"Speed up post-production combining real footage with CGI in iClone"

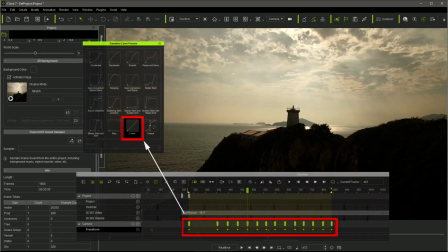[16:45]
Each adjustment creates a transform key in the camera track. Remember to set all of them to lineal to get a continuous movement in the camera.
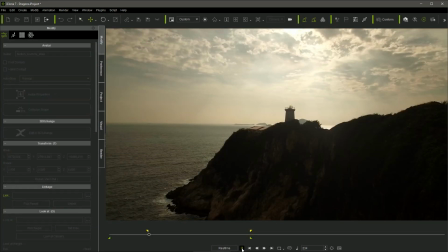[16:55]
After a while I got a pretty close approximation of the camera motion,
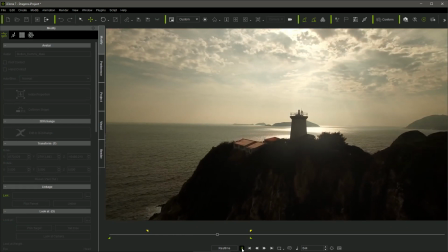[17:00]
so it was time to lock the camera to avoid accidental variations, and start adding the CGI models into the set.
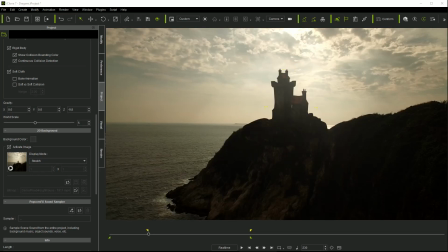[17:09]
Using a human character as reference gives us pretty good idea of the proportion that the props have to have,
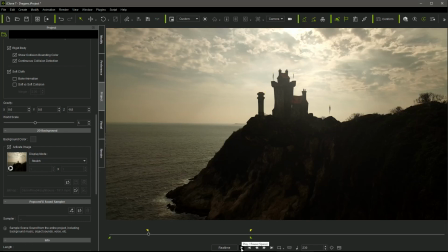[17:16]
the place they have to occupy. But as all the props are actually placed in front of the footage,
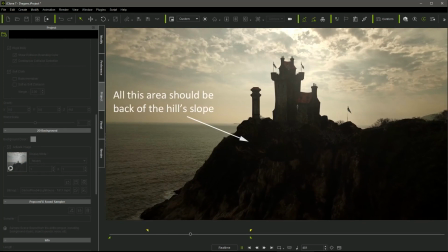[17:25]
we need to create some extra layer to hide the areas that should be behind the mountain.
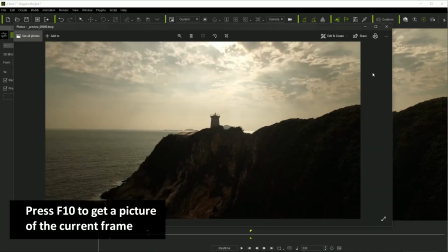[17:31]
To do that I took a picture of the first frame of the background footage and I edited it in Photoshop,
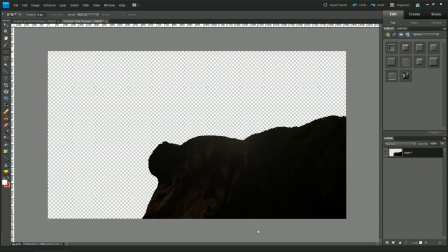[17:38]
masking and deleting the parts that should be transparent and degrading the threshold
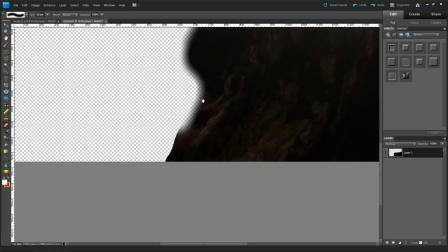[17:43]
areas in order to get the smooth transition between the background and the image.
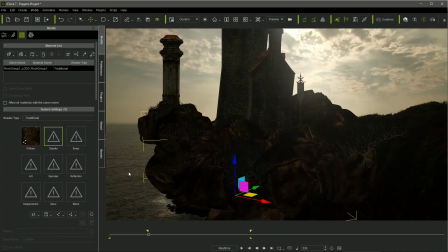[17:49]
In fact, I used part of this image to create the texture for the rocks surrounding the castle,
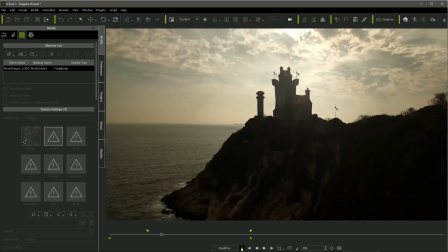[17:56]
ensuring they will match in appearance with the ones in the hill sides. I placed the image in the project,
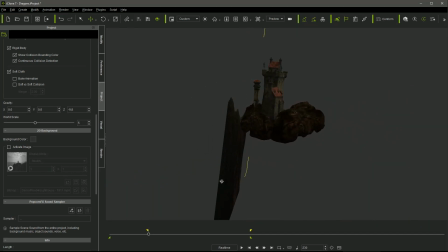[18:04]
just in front of the CGI props, and a little higher that the same picture showed in the background.
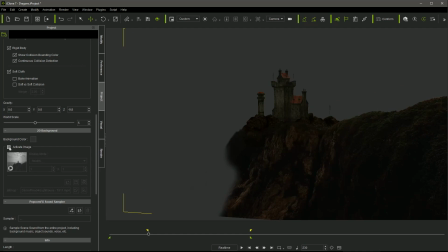[18:11]
So, during the motion, the panel image is the one that will be setting the skyline of the mountain,
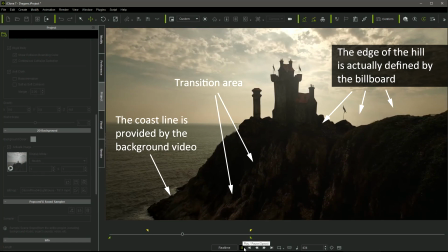[18:18]
hiding possible inaccuracies during the traveling.
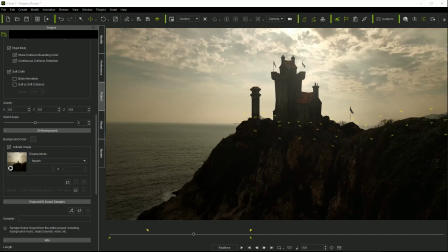[18:22]
In order to disguise the uniform edges of the panel, I included some bushes just behind it.
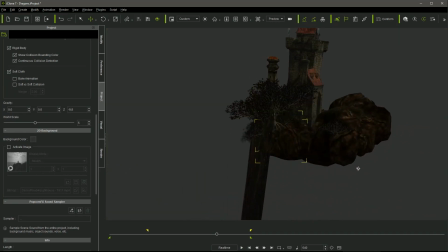[18:29]
It added detail and depth as I took care to make bigger the ones that should be closer to the camera.
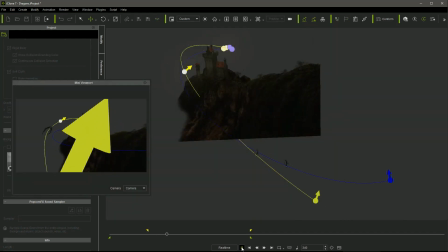[18:35]
I added the dragon characters flying following paths,
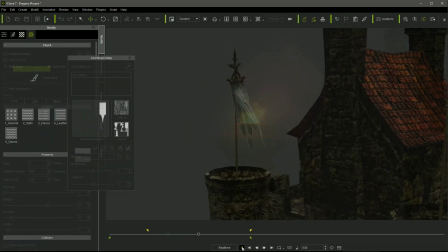[18:40]
as well as some banners with soft cloth physics properties and a campfire particle effect to complete the composition.
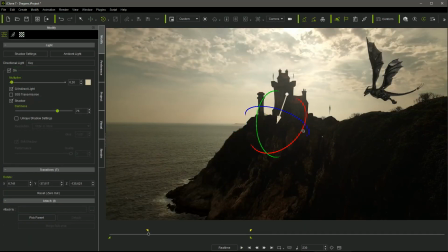[18:48]
Finally, I just needed to adjust the light in the project that mostly came from the IBL.
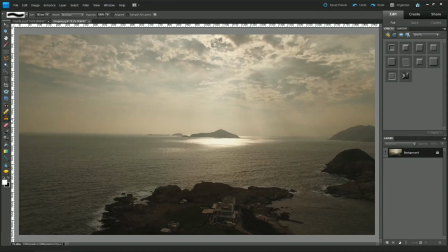[18:54]
I used Photoshop again to create the IBL source image,
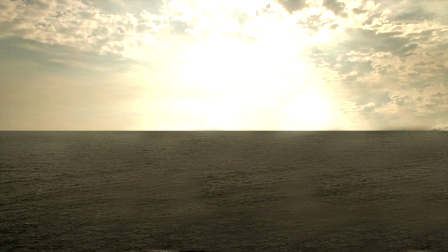[18:58]
this time removing all the ground and and leaving just the sea and the sky, providing me a quite accurate ambient light.
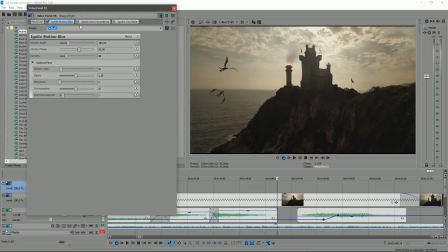[19:08]
Once again, I added some filters in Vegas to get motion blur to the dragons and a cinematic effect in the whole scene.
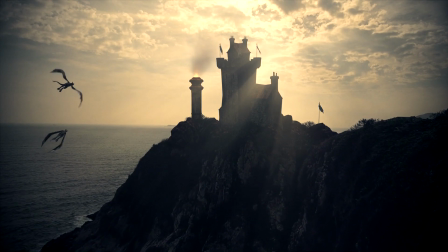[19:18]
And this is it.
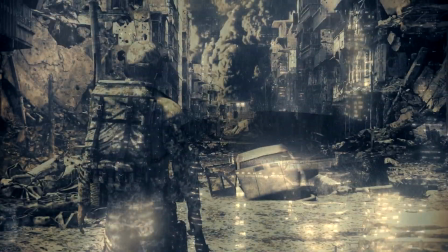[19:19]
As you have seen, iClone can be also an interesting tool to simplify the compositing process, mixing real footage,
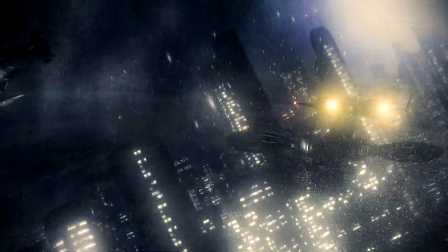[19:27]
particles and 3D models in a very easy and intuitive way. I hope you have found this video interesting.
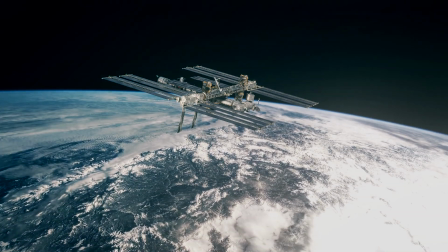[19:35]
Until the next one, bye!